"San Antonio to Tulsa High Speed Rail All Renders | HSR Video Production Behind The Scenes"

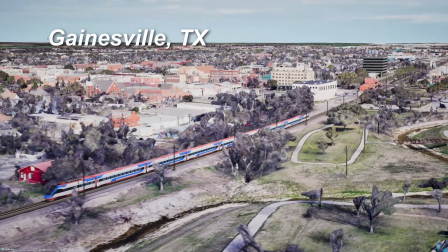20:40 So Gainesville brings up the painful memory of having not mentioned Denton, Texas.
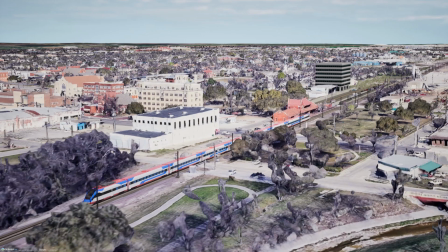20:49 A lot of people who watch this video in the area gave me crap for
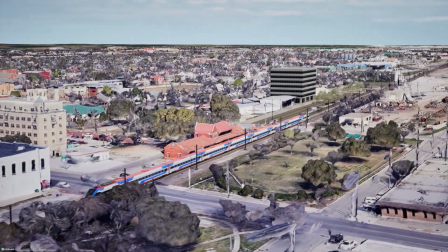20:53 not mentioning Denton and instead sticking a station in Gainesville.
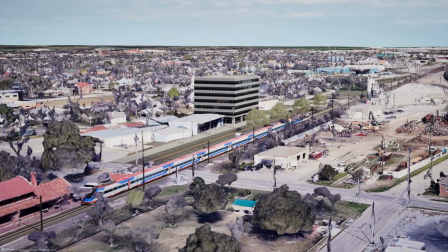20:58 Oh, the heresy of it. Denton, as far as this type of routing goes,
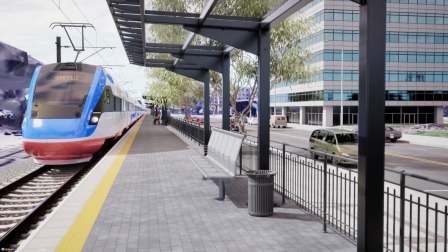21:07 is not greatly situated for a station. It's possible.
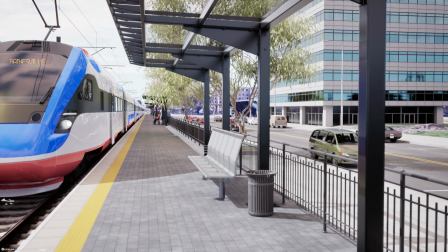21:14 There's like 100,000 students in Denton, like 15 universities or some stuff, 160,000 people. May have been an oversight on my part.
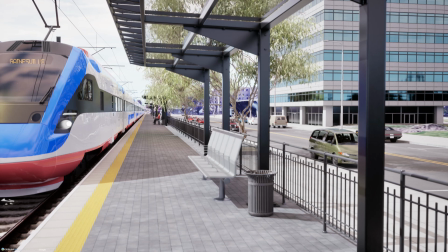21:30 Maybe I should have run the rail line through there, but you know what?
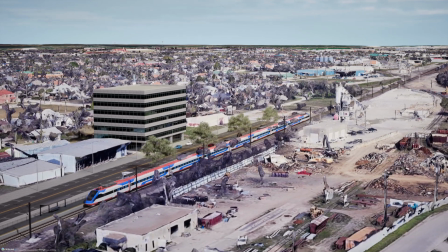21:35 I'm not building the thing. And here's what happens in the process where you go from like, hey, let's actually make something.
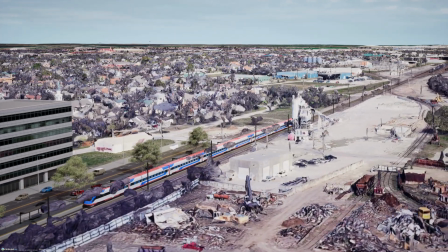21:42 Local people look at that and then they complain and then the route gets changed.
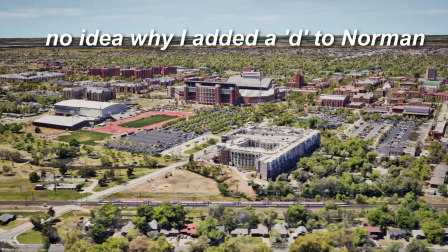21:51 All right, now we're in Norman, Oklahoma. And this is the home of Oklahoma State University.
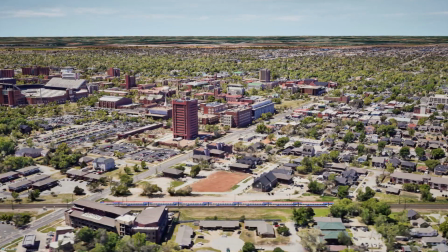22:00 Great shot of Oklahoma State here, I thought, but I used almost none of this because I just didn't have enough to talk about.
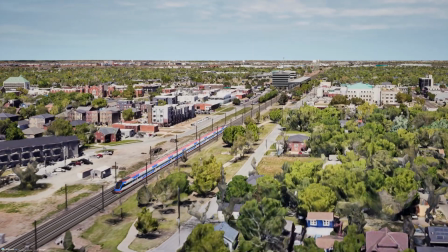22:12 And yes, there is absolutely nothing 3D in Google Maps data
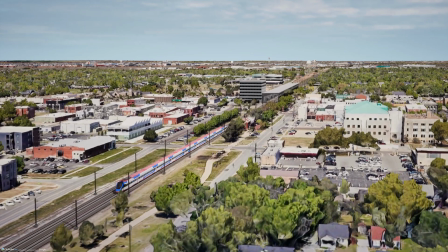22:18 between Gainesville, Texas and Norman, Oklahoma, unfortunately. I had two choices on the station here.
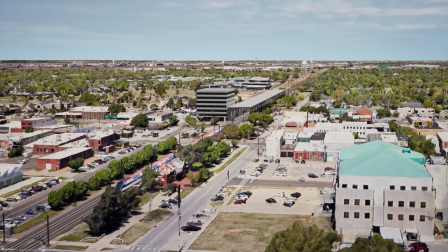22:25 I could have put the station near the university or near the downtown.
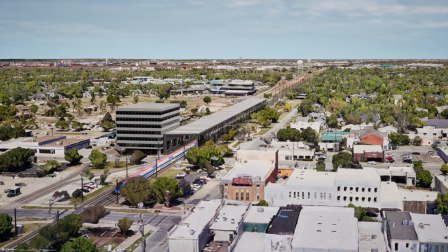22:32 University was a little bit more awkward, even though maybe it would be a better choice. Downtown wasn't too bad.
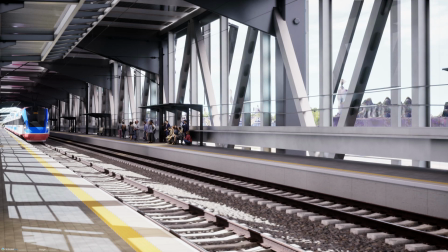22:38 They got a lot of room there. And, it's like a lot of these Texas towns.
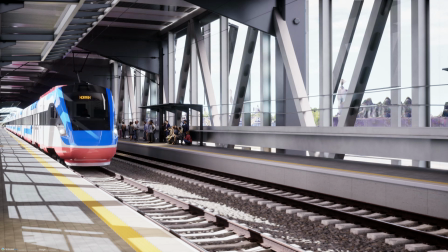22:43 They have these quaint downtowns that, they're car oriented,
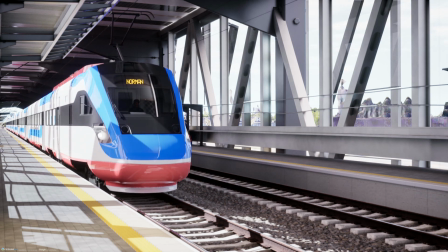22:47 but still nice grid pattern, lots of redevelopment and transit oriented development opportunities. So it's kind of interesting that people in Texas hate
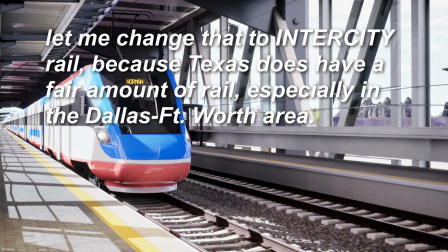23:02 passenger rail and high-speed rail so badly, because their cities and towns are actually kind of laid out fairly nicely.
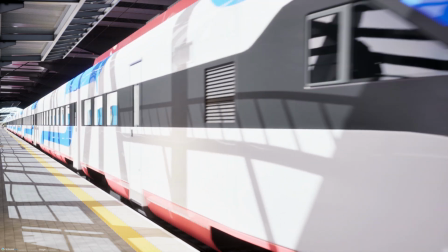23:12 If you wanted to, whoops.
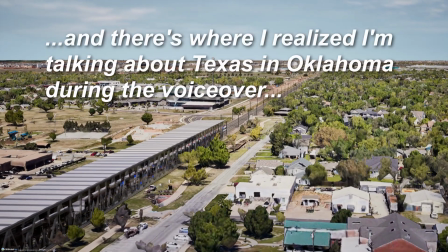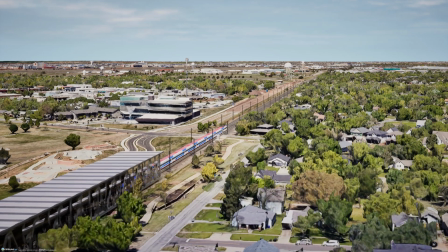23:24 All right, and then this is heading out of Norman toward Oklahoma City.
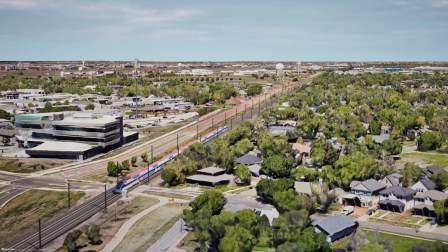23:30 And even though it's only 18 miles away, you really can't see Oklahoma City from here, which is kind of weird.
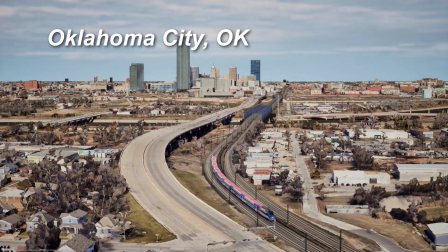23:37 This is just south of the core of Oklahoma City,
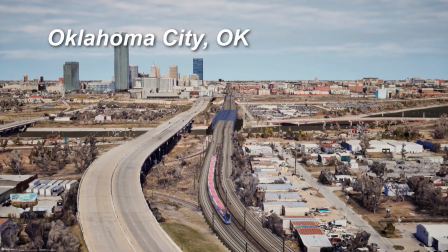23:42 and I put in 4 tracks here, which I don't normally do,
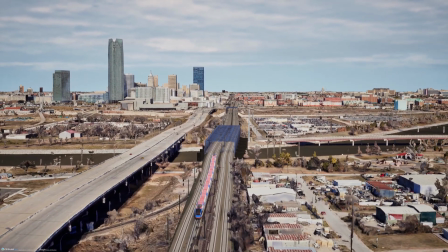23:47 because the high-speed rail tracks would be next to conventional tracks, and I just wanted to show that there is indeed,
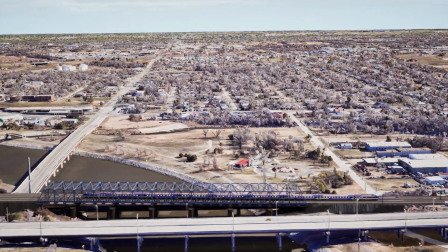23:55 for sure, enough room to fit all 4 tracks in there.
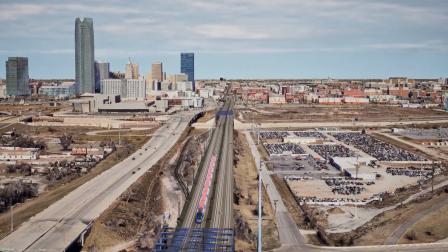24:02 In instances like this, my assumption was, okay, you're not going to need a ton of separation.
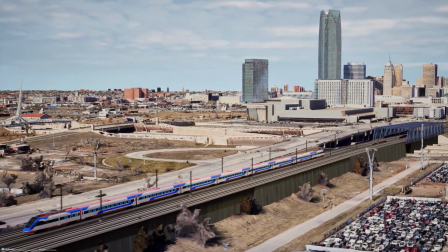24:10 You're going to run the train slower here, so the freight company isn't going to have a massive problem, just as long as you keep things separate and you don't screw up their operations.
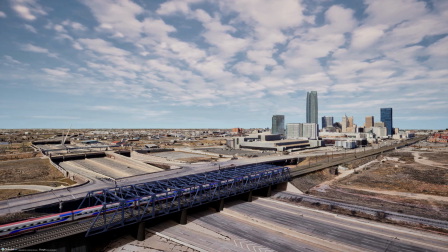24:20 Real nice shot of the train going over a bridge over the interstate into
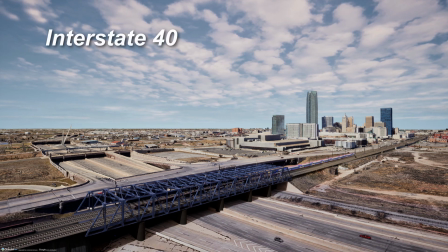24:29 downtown that I didn't use.
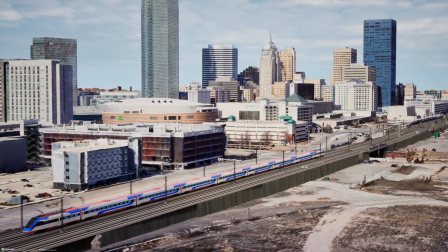24:35 Actually, a lot of this footage right here I just didn't use because I just didn't have that much to say
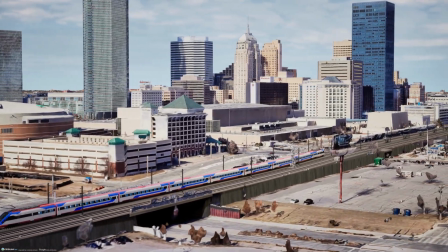24:43 about downtown Oklahoma City. And that's fine.
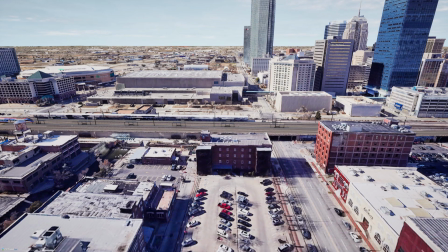24:48 It's a video about a train.